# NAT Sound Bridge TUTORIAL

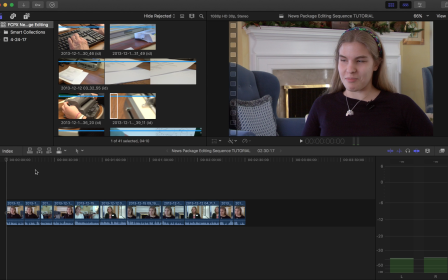(0:00)
Today I'm going to show you how to do a natural sound bridge with natural sound and B-roll at the very beginning of our story. It's something, a technique we're also going to use at the end of our story. And so what you'll notice here is I've got all my clips of my interview already on my main timeline.
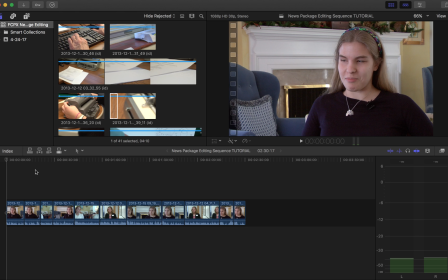(0:17)
This is the story of Annie, who's visually impaired, and she uses a Braille machine to communicate. And so you'll notice I've got the sound bites kind of dictating the story. I've got Annie, I've got a clip here, a couple clips from her mom.
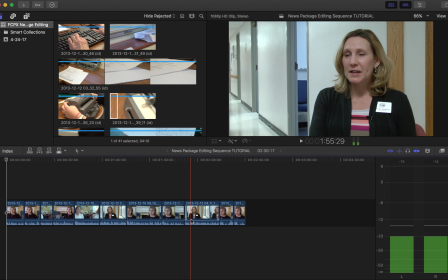(0:31)
I've got a couple clips from her technology teacher, who's also teaching her Braille.
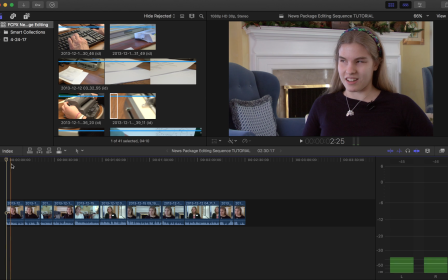(0:36)
But the majority of my sound here is from Annie and her story. Now, it's about Braille, and there's actually a really great clip.
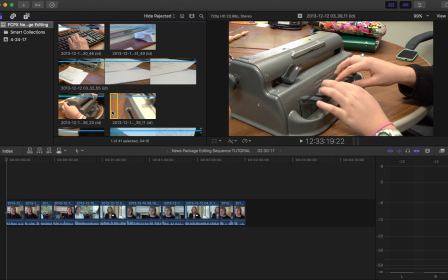(0:44)
You know, here Braille is, it's a small, tiny machine that she uses, and it's got some great sound. And so we're going to use the storytelling technique of pullback reveal, which means we're going to start with our very first shot being in tight, which you can totally do.
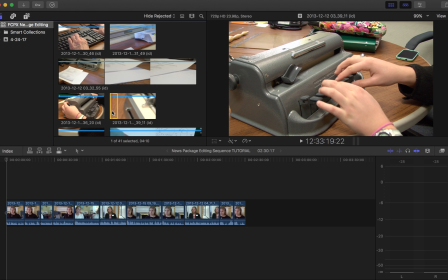(0:58)
So I've taught you kind of like the wide shot sets the scene for your story, but you can also do a tight shot to begin a story. So you don't always have to use the wide. The wide shot clearly shows the setting, the location. The tight shot kind of draws you into the object and the sound, but then after the second and third shot,
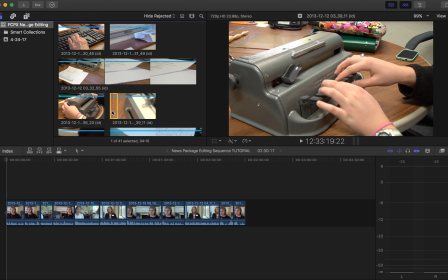(1:16)
I'll need to kind of pull back and reveal who my character is, what the story is about. So what I'm going to go ahead and do in my storage bin here is I'm going to choose my sound bite, actually my natural sound and B-roll of the Braille machine. So I'm going to hit my endpoint.
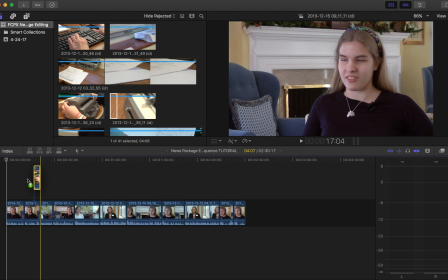(1:37)
Okay, and my out point. And I'm going to go ahead and I'm going to set that right on top of Annie right here.
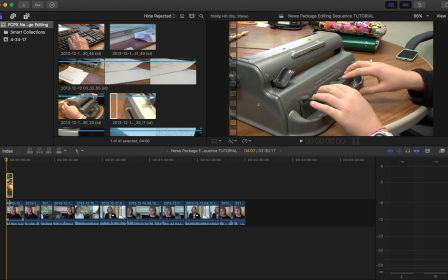(1:43)
Okay, so my very first clip. Now that sound is going to compete with each other. So what I need to do is I'm going to extend the very first clip here of my soundbite. Now what I want to do though is I want to put a marker to show that that's the beginning of the soundbite.
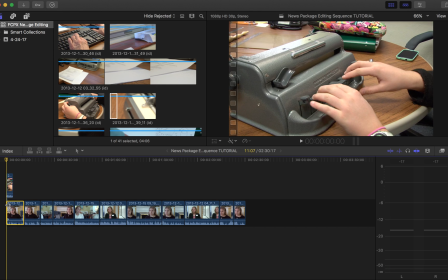(2:00)
So I'm going to highlight the Annie clip and I'm going to hit the letter M. And if you notice, I'm going to make my timeline here a little bit bigger. You see a tiny little marker right there on top of the clip. And so now what I can do is click on the end of the clip of Annie's soundbite, right where my soundbite's going to begin.
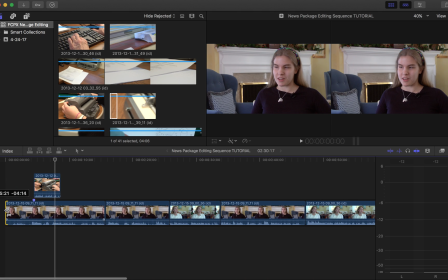(2:20)
And if I left click, I can kind of drag that out a little bit, right? So I made it longer than I really want it to be.
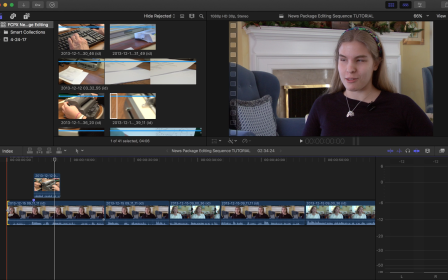(2:27)
Now watch what I can do.
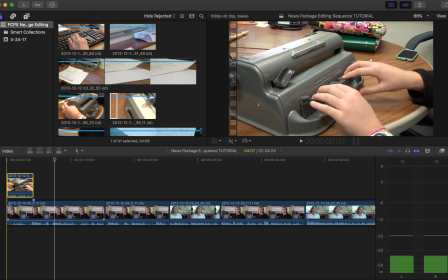(2:28)
I can go ahead and just slide my natural sound and B-roll clip right over that point.
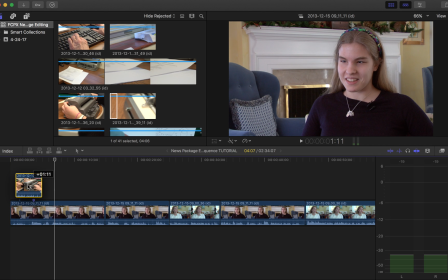(2:37)
And in fact, I might go a little bit more right there. Okay.
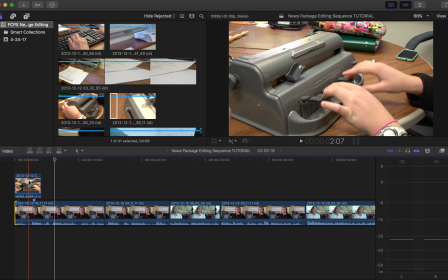(2:41)
So what I'm going to end up doing is, and you saw it in a couple of the examples, we're going to hear from our character before we see them. So here's what it would sound like right now.
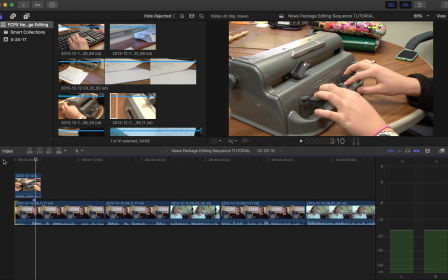(2:56)
Okay, so you heard the reporter question, you heard the natural sound. We need to do some polishing and editing. So the first thing I'm going to do is I'm going to blade the clip. I'm going to blade the sound bite. So B, right where I had set that marker.
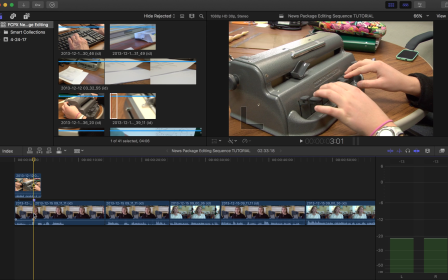(3:11)
Notice where my playhead is here and my marker, and I'm going to blade that. Okay? I hit the letter A to reset. And now I'm going to lower that sound. So I'm just going to hover my mouse over that audio line and lower it. And so now it'll sound like this.
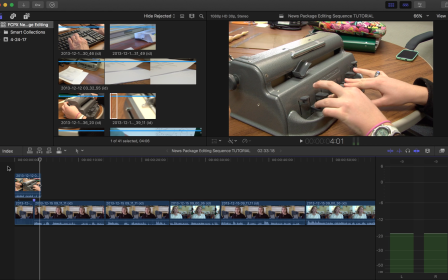(3:31)
Okay, so it still doesn't quite flow. So what I need to do, a couple of things.
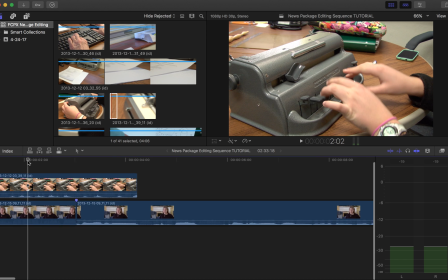(3:36)
And I'm going to zoom in again here a little bit on my timeline so you can see really close detail.
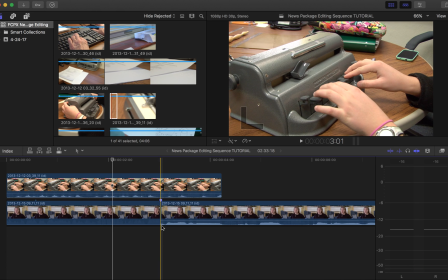(3:41)
If you remember, we can hover over the end, the beginning and end of any clip, and you see that little bubble pop up right there on the volume line. And if I hover my mouse over it, see the fade audio in? I've got the arrows left and right. I can do a tiny little like plus one frame, maybe plus two at the most.
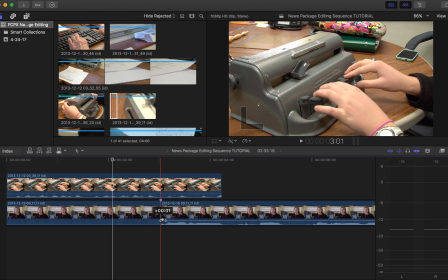(3:59)
We don't want to fade her voice in so much that it sounds like she's coming from nothing. We want it to just kind of soften that clip, okay?